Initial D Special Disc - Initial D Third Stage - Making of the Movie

最終的には映画っていう大きな大スクリーンで映画の大スクリーンに耐えられるだけのクオリティのものを作っていこうとできるんじゃないかという中でこの映画の企画が出発したということです
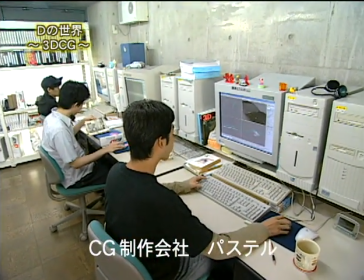(13:09)
映像技術も進化を遂げているイニシャルDサードステージCG制作に携わったスタジオが試行錯誤の末構築した
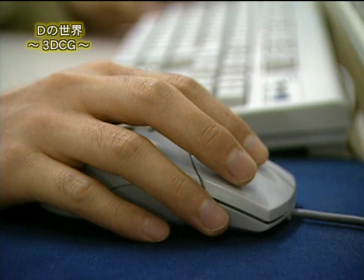(13:18)
2Dのセルパートと3D CGパートの合成作業過程は次の通りである
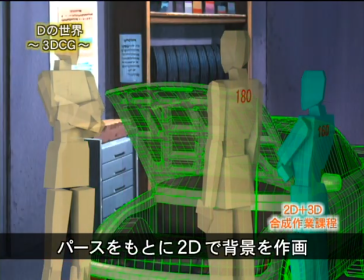(13:25)
まず絵コンテに合わせてオブジェクトの配置を行いパースを元に2Dで背景を描く
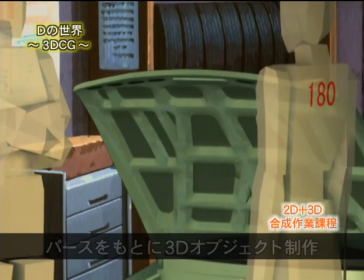(13:32)
さらに3Dでオブジェクトを製作しセル画の味わいを出すためエッジ線を追加する
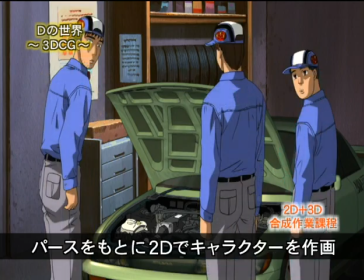(13:40)
エンジン部分は2Dで描き最後に2Dキャラクターを合成して出来上がる
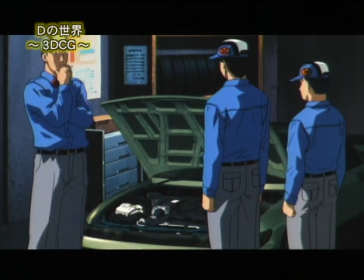(13:47)
こうしてよりリアルで奥行きのある映像が生み出されるのである
自分で車買っていじるようになるとどんどん面白くなるんだよな
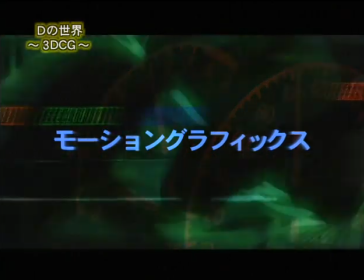(14:00)
インフェルノと呼ばれるデジタル編集を駆使して動きのある映像とともに表現の幅を広げることを試みたファーストセカンドと違って映画版というのは非常にデータが大きいんですよそのためにどうしてもインフェルノを使わなくてはいけないなというところで3箇所で10何分使ったんですよね
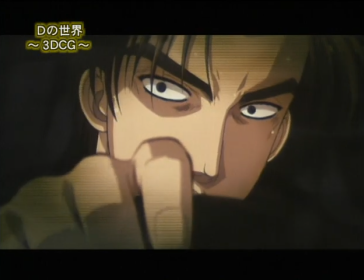(14:26)
それとイニシャルDっていうのはスピード感のある青春物語なんでなんか若々しい表現を使いたいなと
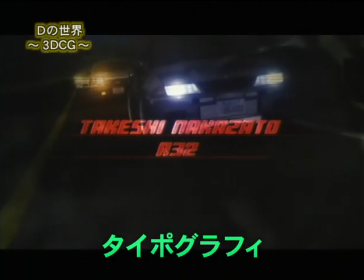(14:35)
タイプオーグラフィームビーっていうのをどうしても使いたいなと
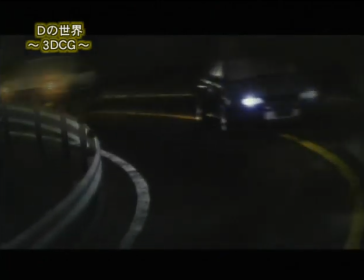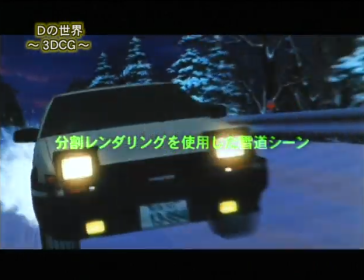(14:46)
イニシャルDサードステージはシリーズ史上初の雪道バトルが展開する
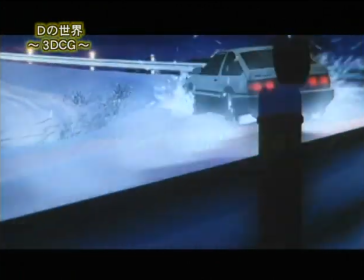(14:53)
このシーンでは膨大な雪のデータを分割してレンダリングするという方法を用いた
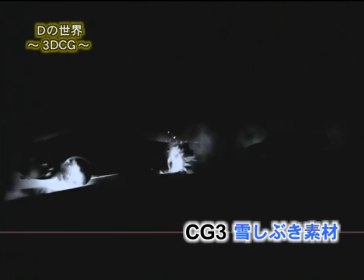(15:02)
ベース素材に雪素材さらには雪しぶきの素材とそれぞれを分割してレンダリングし合成するのである
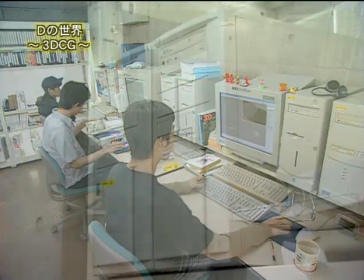(15:18)
雪道バトルのシーンではその膨大なデータを処理するため複数台のコンピュータが用いられた
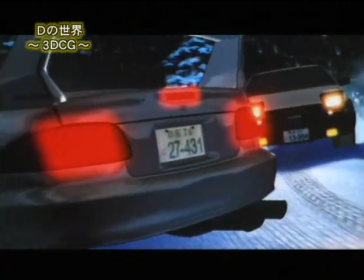(15:29)
こうして制作された雪道バトルのシーン
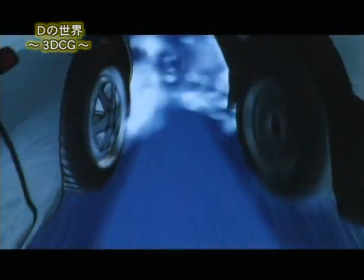(15:33)
降り注ぐ雪の奥行きと跳ね上げるリアルな雪しぶきの映像はまさに圧巻といえる
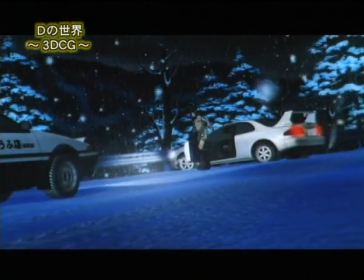イニシャルDはサードステージで確実に進化を遂げている坂道シーンの表現方法もその一つである
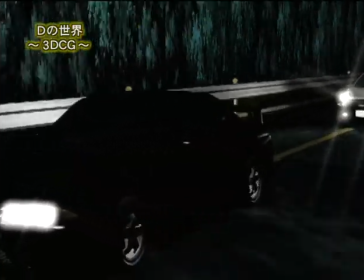(15:53)
テレビシリーズの峠でのバトルを見ていただきたい
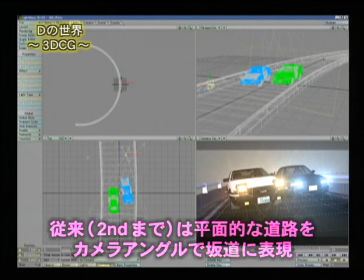(16:01)
テレビシリーズでは2Dで作成した峠をカメラを傾けて撮影し坂道に見せていた
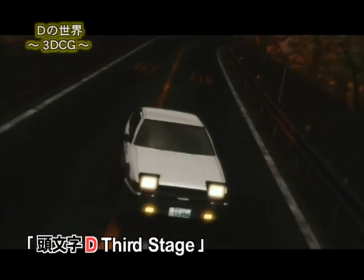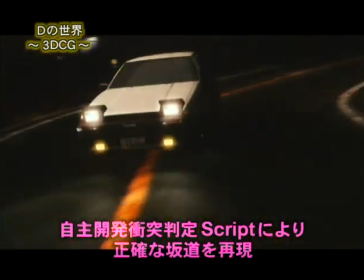(16:19)
サードステージでは自社開発のプログラムで立体的な坂道を再現
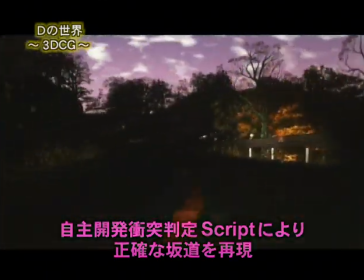(16:27)
その上に車を走らせているさらに車の挙動までもが計算され尽くしている
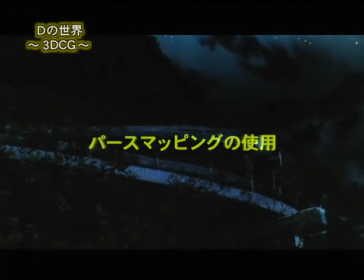(16:36)
またパースマッピングによりこだわりの峠を再現した
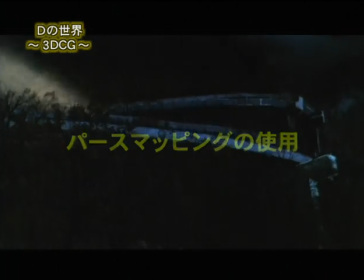(16:40)
14秒にわたるこのロングカット一体どのようにして製作されたのであろうか
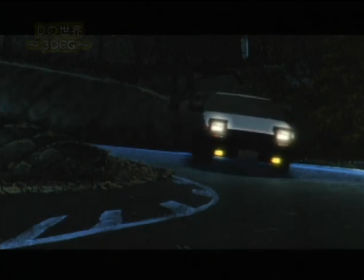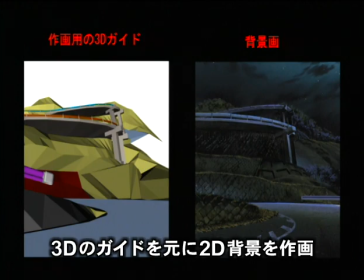(16:54)
まず3Dのガイドをもとに2Dで背景を描く